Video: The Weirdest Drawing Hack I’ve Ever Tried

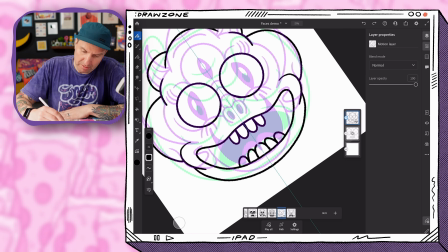We have some more teeth down there.
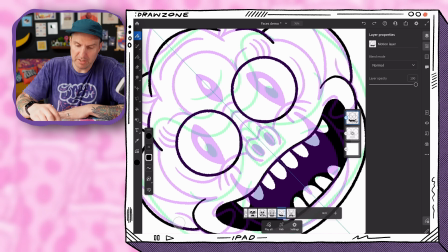So the noses are pretty much the same in terms of pig noses. This was very pig nose heavy drawing.
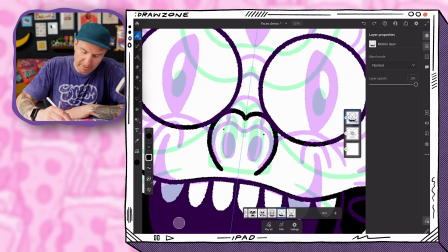So maybe we'll just kind of make it bigger like that, and we could do sort of like a halfway point between those two.
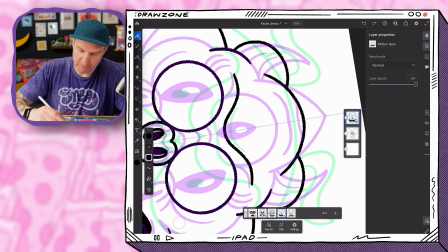And we're just putting a big brow line, multiples, like that.
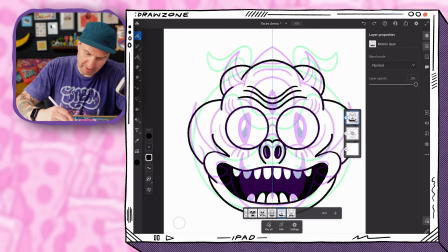And this over here, I don't know. I think it's gonna be, maybe it could be like its hair.
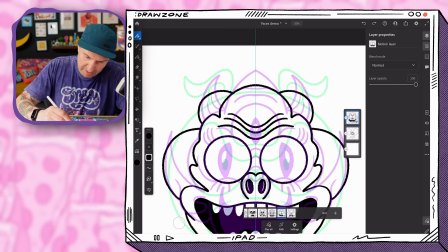And it's got that hair too.
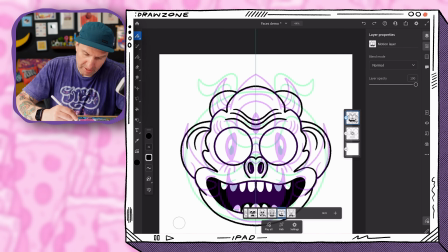And I don't know why, but you know, it's a style. You ever heard of style?
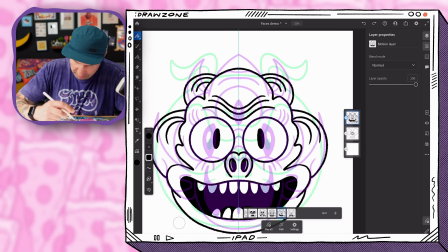You know, I'm gonna be honest with you. I was hoping that this one was gonna come out better than other ones that I had done, because I was trying to film it live, and I have done a few of these.
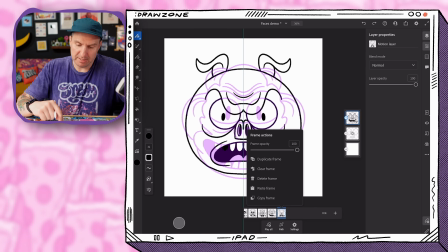But you know, I'm not sure I love it. Let's play it through. Sometimes the color will help bring it to life, but
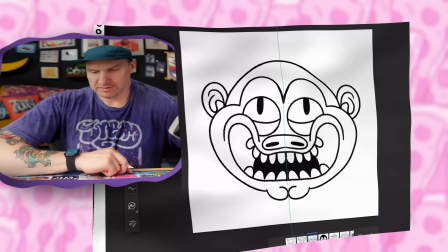this might be my least favorite one yet. Listen, might scrap this one. This one may be a failure.
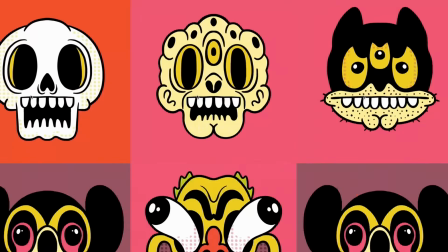Sometimes you have failures. Been a little while, but I'm back. I was rewatching what I recorded in the first half of this video, and I was a little negative. This was a failure. I thought that this was gonna turn into a hot mess, and I was just gonna throw the video away. But it turns out, when I went in and added color, it really brought it together, and I was pretty happy with the final results. I think I just needed a little distance to feel better about it. Sometimes that's all it takes. Sometimes you just gotta step away from whatever you hate and then come back and look at it and be like, I hate you less. You know what I'm saying? Even though I thought I was gonna scrap it, I screen recorded the coloring process so that just in case it turned out okay, I would have what I needed to make the videos. I thought I would just talk quickly through my process for coloring this and why I made the decisions that I did loosely.
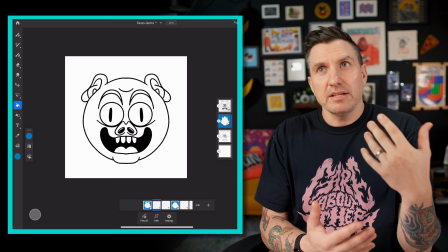Because this is a looping animation and oftentimes it's easiest to use a GIF,
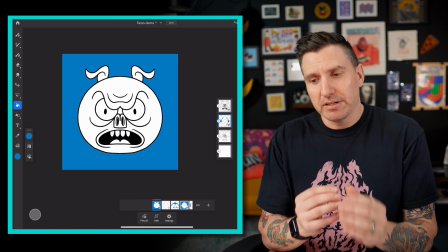I wanted to go limited in color because that's a good way to keep the file size down.
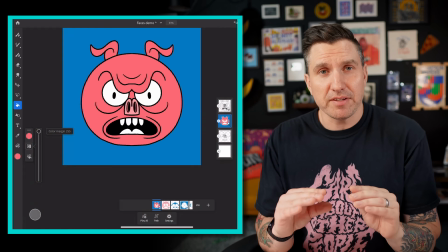GIFs are based on flat color. They're limited to 256 colors, but the more colors that you add in, the bigger the file gets.
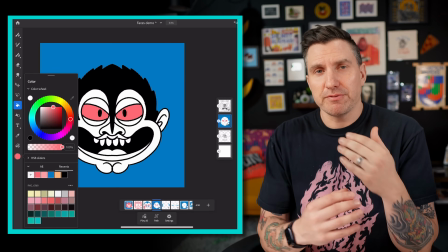Also, because I want this to sort of flow in a way that's a little bit fluid and looks natural,
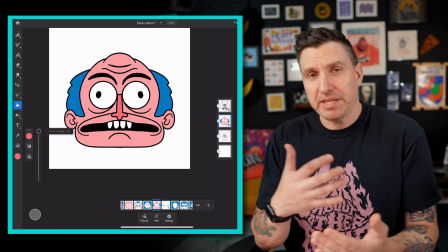using minimal colors helps with that transition from one scene to the next.
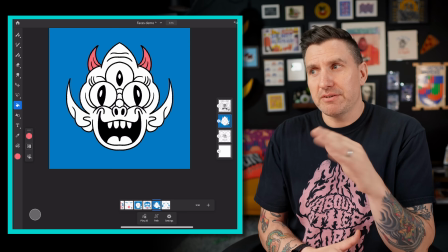So I generally start with like one color and just spread it throughout,
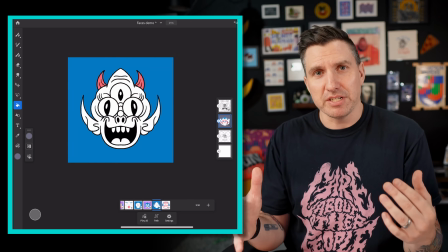sort of the way I do with an illustration, where I just sort of like put it in different places to like get it balanced.
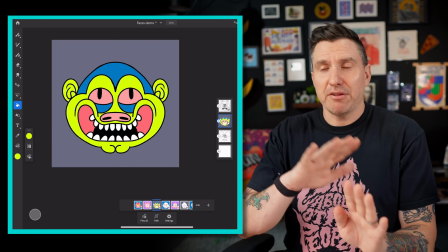But I'm thinking about how things are gonna change from one frame to the next.
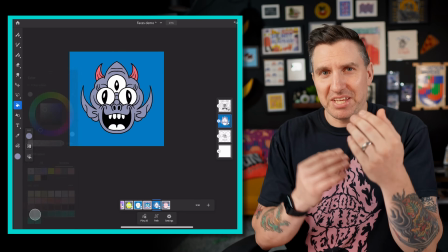And, you know, thinking about how they'll move within the image a little bit as well as
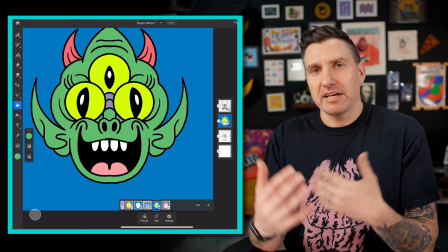I can, just sort of trying to use the same palette throughout and have it feel like the colors have a little bit of a rhythm to them and how they show up within the animation.
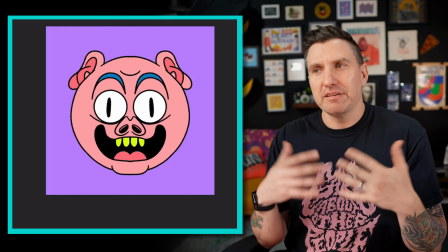It's about feel, it's about vibes, it's just sort of figuring it out. Once I colored it all in and felt okay with it, felt like it needed something a little extra,
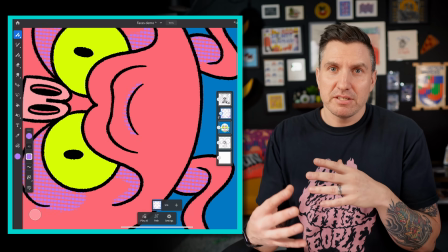so I went in with some halftone brushes and then just used some of the colors as halftones on other colors to get some variation,
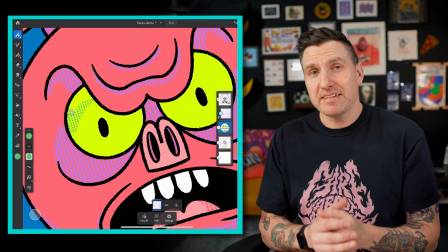a little bit of detail, a little bit of texture. Sometimes if I'm not feeling great about something, I'll do things like this to spice it up a little bit for myself.